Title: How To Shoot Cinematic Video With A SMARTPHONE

So instead of tilting like that, you tilt with your hand. There's one more wide over here on this side that I want to get, which is with the island. So far I like the lens on this phone, I like all the features but I'm not 100% sure about the end quality compared to the iPhone, that's just my personal opinion. with these nice wide shots it often makes sense to get a good foreground interest so i'm seeing these yellow flowers in the
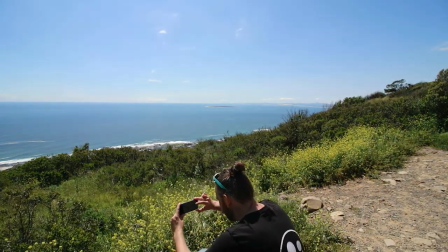8:41 foreground and i'm going to try and just get them at the base of the screen this path over here i'm going to get two different shots the first one is going to be the pov the point of view of what it looks like walking down the path and then as I said in so many other videos it's about your experience so it's you are also important part of the video and that POV is supposed to be you walking so we want to get a follow-up shot for that where we can actually see what the reverse which
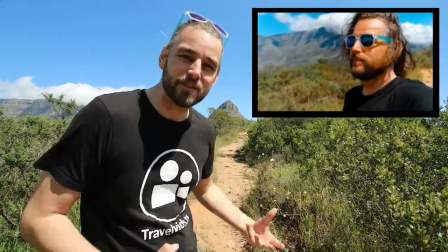9:19 is basically me experiencing this path in this walk so I'm gonna find a place to put this down and then watch myself walk past the The phone and I'm not gonna use a tripod. I'm just gonna balance it on a rock here somewhere.
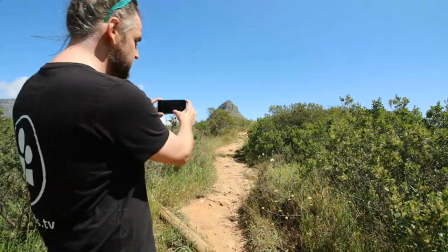9:34 So first things first On slow-mo again because we want to take that wobble out.
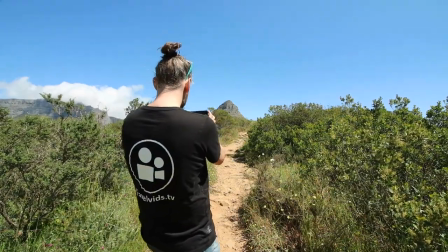9:40 We just do this That's the one
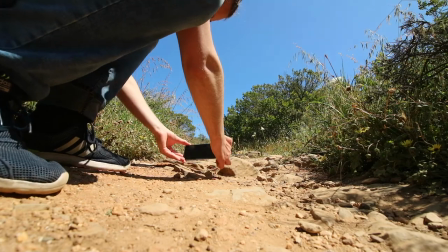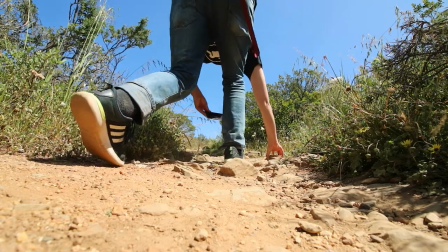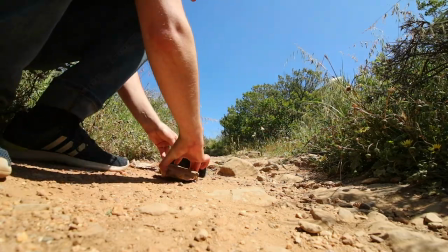9:56 They're
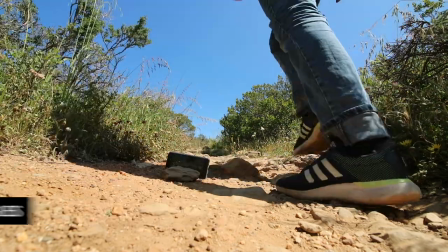10:00 rolling yeah okay so I might be inclined to do that one again because the shot wasn't great what I'm looking for is again some foreground interest maybe a little flower in the foreground like this over here this is
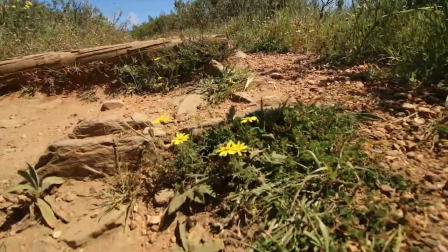10:17 pretty good so get right down
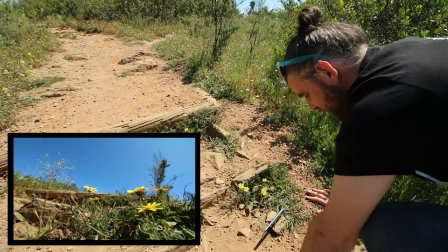10:22 it that's the one let's go I
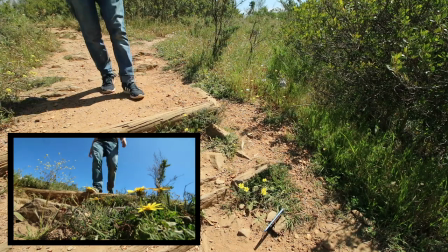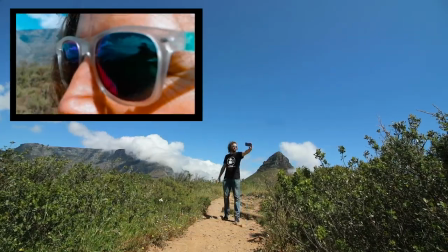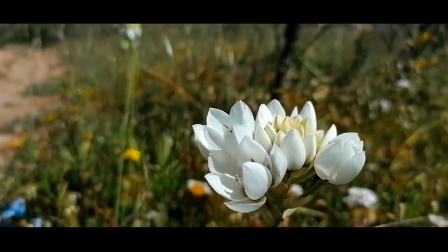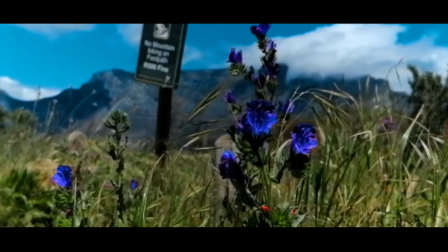think we've got 10 shots I'm not doing all of them at slow-mo and the reason is that the slow-mo function takes down the quality of the image sometimes so it's very much more just for those uncontrollable movements to bring them into a more controlled environment or way but if you've got
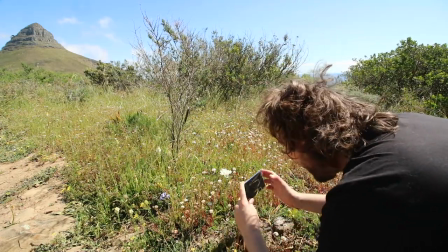11:11 something still like this you'll see on this clip now how how much more beautiful it looks when
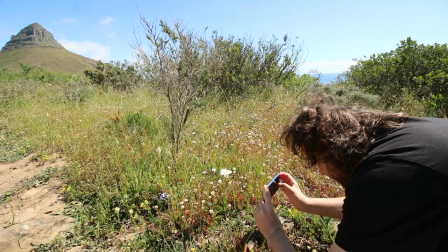11:16 it's just normal filmed these lenses nowadays have such a nice depth the field so
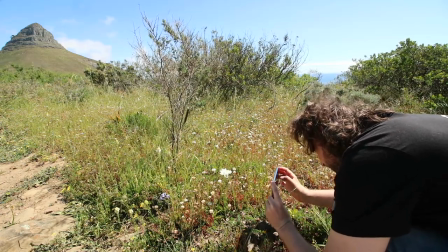11:23 just a few seconds on this and that's good enough oh
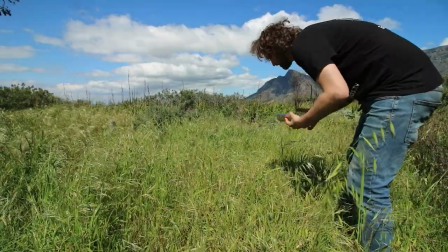11:28 hope to God there are no snakes in the grass but
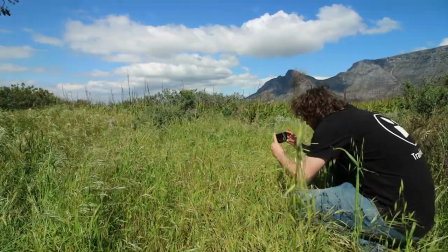11:33 you got to get the grass shot especially when the gust of wind comes so again I'm filming this at 60 frames I'm not in slow-mo I want it to just look better and I'm happy to slow it down just a little bit.
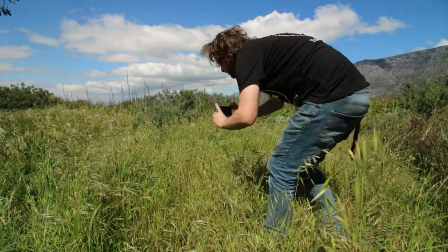11:45 All I need is a slight bit of movement with some nice reeds in the foreground like this.
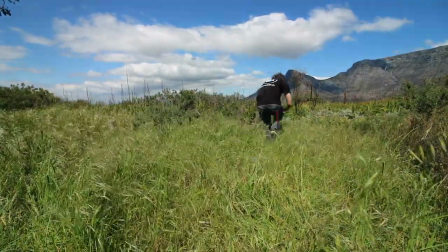Okay, out of the grass. That took me five minutes at the most.